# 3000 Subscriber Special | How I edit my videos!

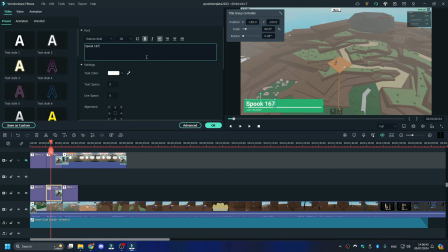oh and I also need to change the uh spook that this is so this is 188 is it yeah this is 188 and it was found on the 28th of October I believe so
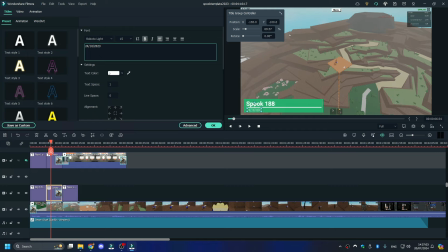that's I'm just going with what the video title is which is the 28th of October so yep put the
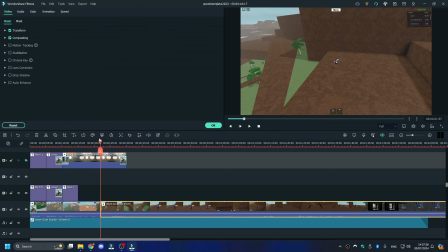date in there so now at this point I'm going to start cutting the video just to save time this just avoids uh blank parts in the video that people might find boring and you know i don't want people to start skipping the video so i just want to skip to the most
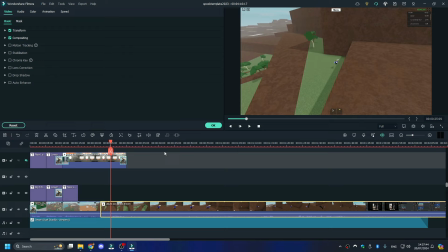i just want to skip to the parts where i start speaking or uh an exciting part happens something like that
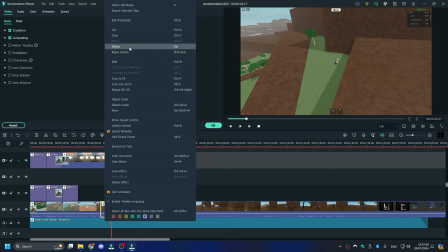so yeah i'm going to cut this part here and i'm going to play the part that has
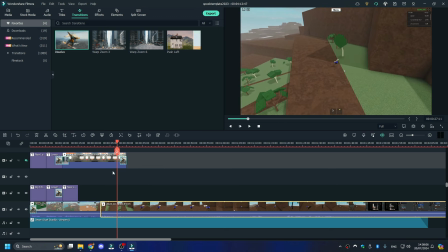me speaking and then i'll cut here again yeah
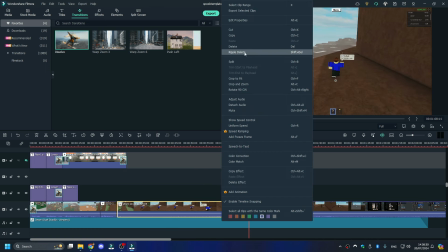So yeah, right here is where I'll skip it because I used Forbidden Axe Climb there.
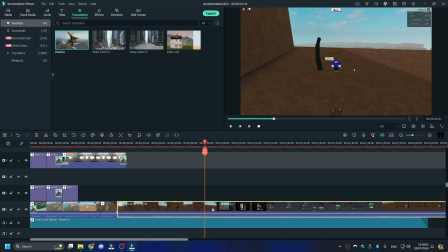So, yep, put that here. Okay, I've done the Forbidden. So now I'll cut it here because I usually skip the parts where Discord is shown. I go back to the tree around here. So now we cut this part out.
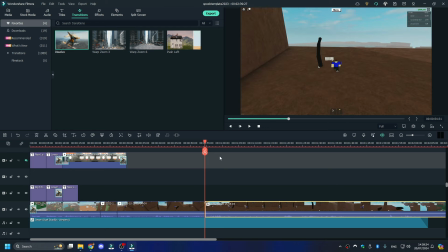The reason why I cut out the Discord parts is because it's just boring sometimes. All I'm doing is just posting the tree on Discord servers. and then yeah not speaking at all so yeah it's just boring so
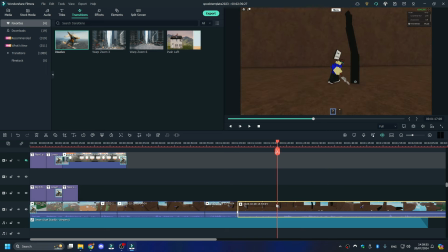the parts where I'm chopping the tree it goes up to about here so I will cut this part out so
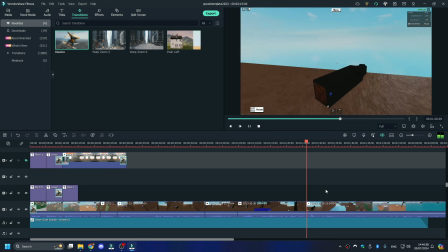we're gonna put we're gonna cut the part here and oh my timeline is now snapping again so that's good
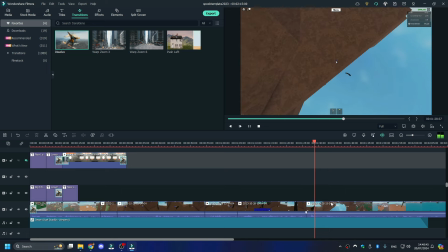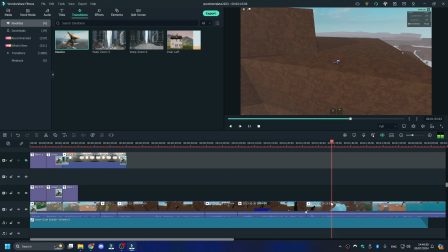I don't think there was
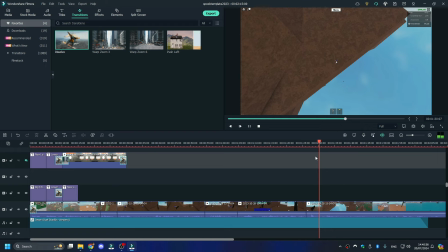any trees in the tropics so i'm gonna just cut that part so just where the spook tree disappears that's where the video will transition to the next spook tree uh and
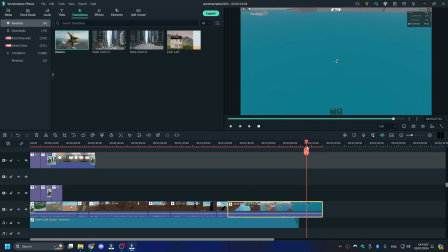yeah i don't think there was any other tree in this part no just except for someone's misfortune on the boat there which is quite funny so
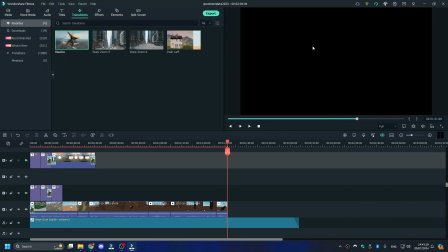uh yeah we'll delete this part now and we now need to move on to the next tree so what I do here is I copy the spook counter and I paste it here and I get it ready for the next
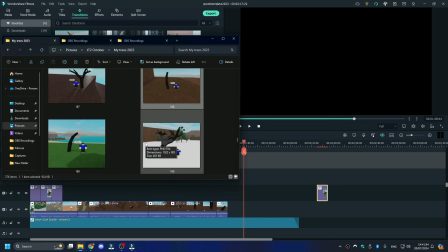clip which will be number 189.
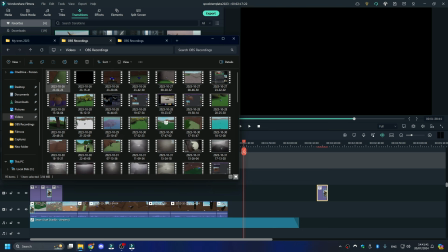That is located here I think.
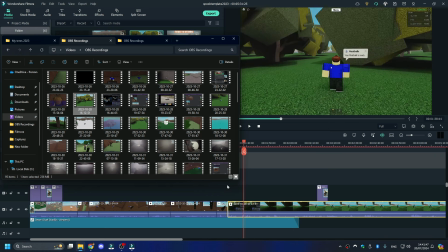I think it's this one. I'm just assuming so because it's next to this. It's next to the one we just edited.
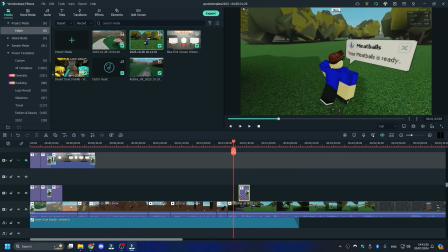so oh i think i just found one yeah i think this is it so yeah what i do is i put the spook counter here then i change the
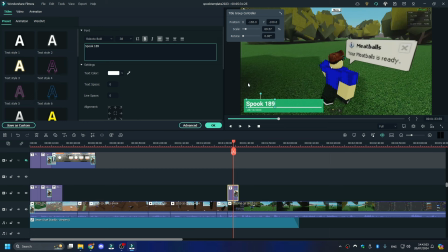the value to the uh the spook tree the correct spook tree and i can see it's still the 28th so i don't need to
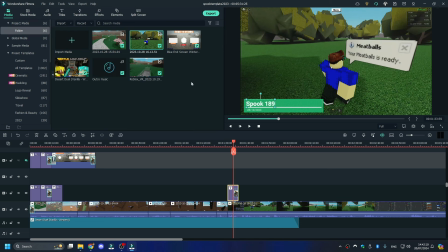edit the time uh what do i need ah transition so we need push left to make it look like it's sliding to the next,
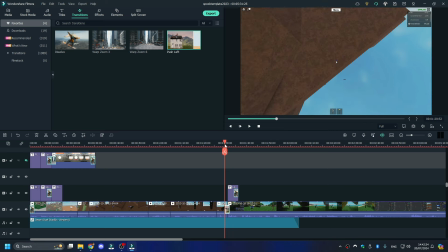makes it look like a book in a way, you know, it just slides to the left, to the next page, yeah,
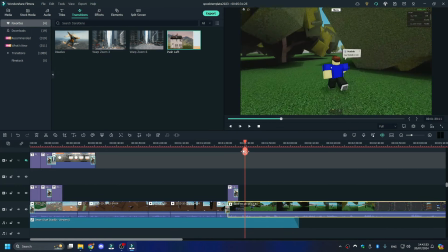so I usually cut out parts of the video which doesn't really relate to anything of the video,
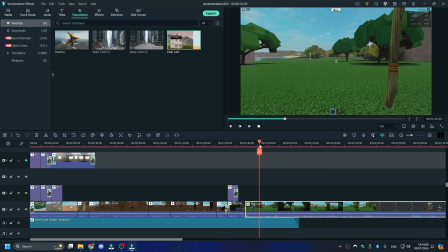so this was just Ori going on about something, can't really remember what it was about, but yeah, I usually just cut these parts out.